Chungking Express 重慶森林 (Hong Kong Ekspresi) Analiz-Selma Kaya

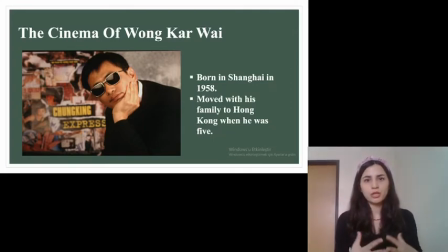4:05 Zamanın Külleri filmini çekerken o çok böyle dönem filmi ve oldukça da meşakkatli ve yorucu bir proje. Hani oradaki bunaldığı bir dönemde işte gündüzleri senaryosunu yazıyor. Akşamları da el kamerasıyla filmi çekiyor. Bu filmin ruhuna çok uygun.
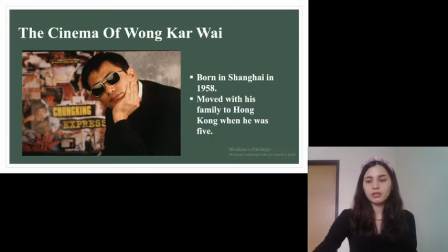4:24 Bunu da göreceksiniz aslında. Bence güzel bir etkileşim olmuş.
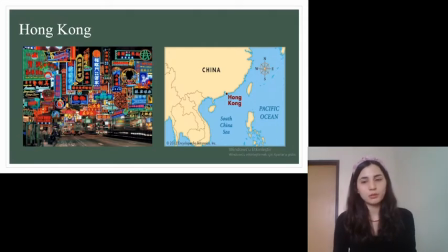4:30 Duyguyu iyi aktarmış diyebiliriz bu yöntemle. Filmde Hong Kong'a baktığımızda coğrafi olarak sağ tarafta Hong Kong'un yerini görebiliyorsunuz. Filmde gösterilen Hong Kong'a baktığımızda farklı etnik gruplarda insanların yaşadığı sınırlı alanlarda sıkışmış hayatlar görüyoruz.
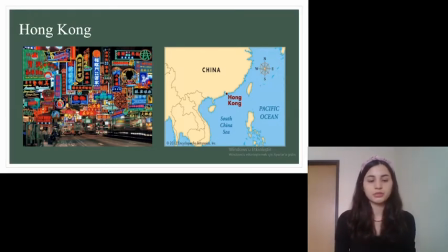4:47 Hatta Chungking Mansion, Chungking Pansiyonları bölgesinde göçmenler tarafından çok popüler bir yer. Bir tarafında, solda gördüğünüz gibi bir tarafında hızlı, renkli bir şehir hayatı görürken,
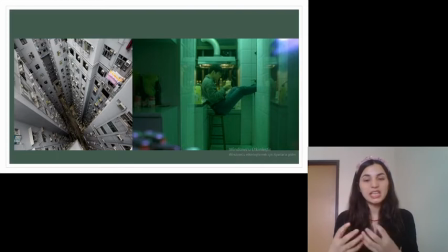5:01 diğer tarafında o karakterlerimizin yalnızlığının yavaşlığını görüyoruz. Yani o yalnızlık içindeki yavaşlığı görebiliyoruz. Aslında ikisi zıt. Şöyle, bunun yanında bu filmde eşyalar ve şehir de birer karakter gibi.
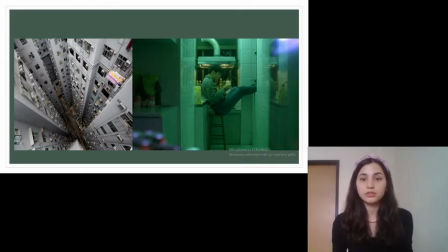5:20 Hong Kong'a baktığımızda bu film 1994 yılında çekiliyor ve Hong Kong'un şöyle bir durumu var. 1997'de İngiltere'den alınıp Çin'e devredilecek. Yani aslında Hong Kong'da bir nevi kiralık bir yer, bir nevi son kullanma tarihi olan bir yer.
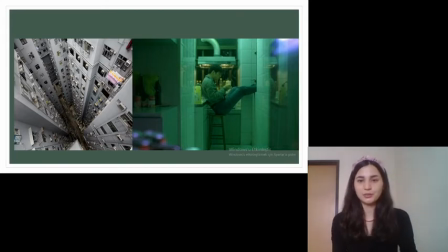5:40 Bu yüzden karakterlerimizin çok iyi yansıtıyor ve ikisi arasında büyük bir benzerlik olduğunu düşünüyorum.
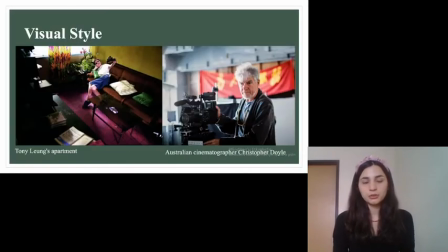5:47 Tabi visual style'dan, görsel efektlerden bahsettiğimiz zaman, görsellikten bahsettiğimiz zaman Avustralyalı görüntü yönetmeni Christopher Doyle'dan bahsetmemek asla olmaz. Şöyle bundan önce küçük bir bilgi vereyim. Filmde gördüğünüz Tony'nin apartmanı aslında Christopher'ın gerçek hayattaki apartmanı.
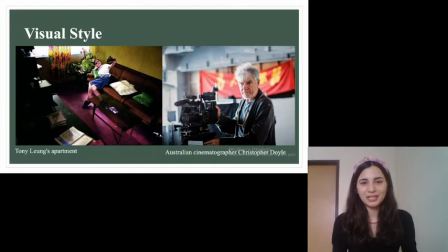6:06 Bu da güzel bir kullanım şekli olmuş. Filmde gördüğünüz o parlak, can alıcı kareler, o can alıcı renkler ve titreyen kamera ve ışıklar aslında hepsinin yöneticisi Christopher Doyle.
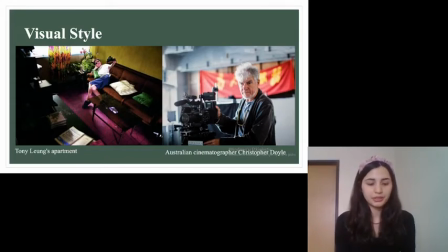6:23 Kullandığı tekniklerden biri de step printing. Aslında filmde birçok teknik kullanılıyor. Bunun yanında Frame Into Frame de var.
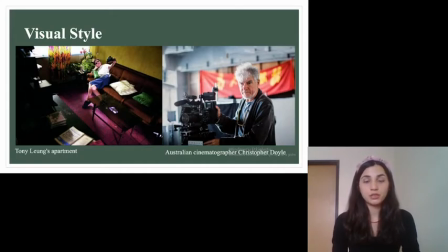6:39 Ama Frame Into Frame'ı daha çok In The Moves For Love'da çok sık görüyoruz. Burada Step Printing'den bahsedeceğim.
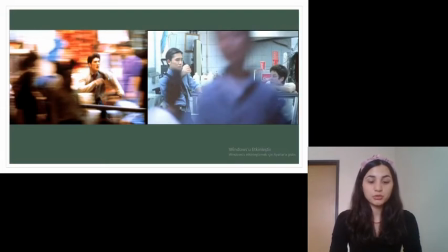6:48 Hemen zaten açılış sahnesinde Polis 223'ün Kalabalık Cadde'de böyle şüpheleri kuvaladığı bir sahne var. Orada mesela etrafındaki her şey bulanıklaşıyor. Sadece karakterimize odaklanılıyor. Şurada şöyle bir şey hani hızlı olduğunu gösteriyor bize.
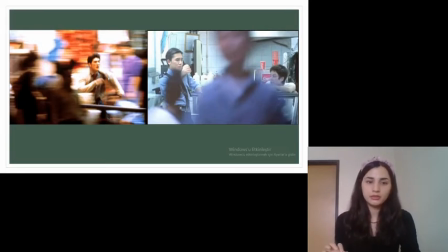7:05 Bunun yanında aslında biraz hayalimsi bir efekt katıyor ve karakterimizi dış dünyadan kopartıyor. Bunun yanında mesela yavaş kısımlarda da o anın önemini vurguluyor. Yani şöyle diyoruz, yavaş mı, hızlı mı yoksa her ikisi mi?
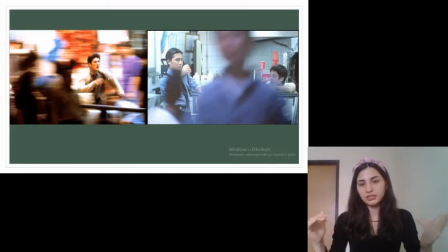7:21 Mesela sağ tarafta gördüğünüz sahnede iki karakterimizin kendisi yavaş bir modda, slow motion'da ama etrafındaki her şey çok hızlı. Burada bize aslında zamanın göreceliliğini ve bizim zaman kavramımızı yok etmeye yönelik bir çaba gösteriyor.
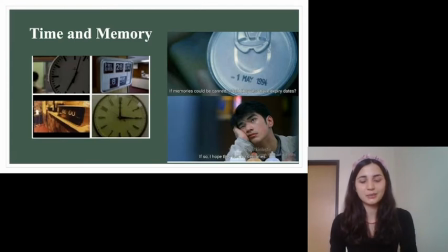7:40 Hani zamandan bahsettik ama şöyle filmde sık sık zamanı göstermek amaçlı böyle saat çekimlerini de görüyoruz. Bize aslında zamanı da hatırlatmaya çalışıyor. Belki göreceliliği ve bunun algısıyla oynuyor ama zamanı sık sık gösteriyor filmde.
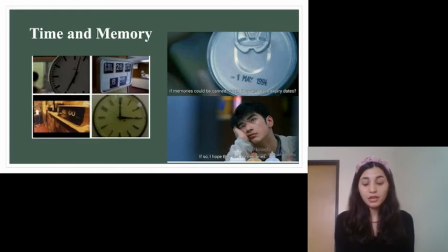7:57 En sevdiğim rüklüklerden birini okuyacağım size. Hatıralar kutulansaydı onların da son kullanma tarihi olur muydu? Eğer öyleyse asırlar boyu bozulmamalarını isterdim. Aslında burada polis 223'ün de değil gibi.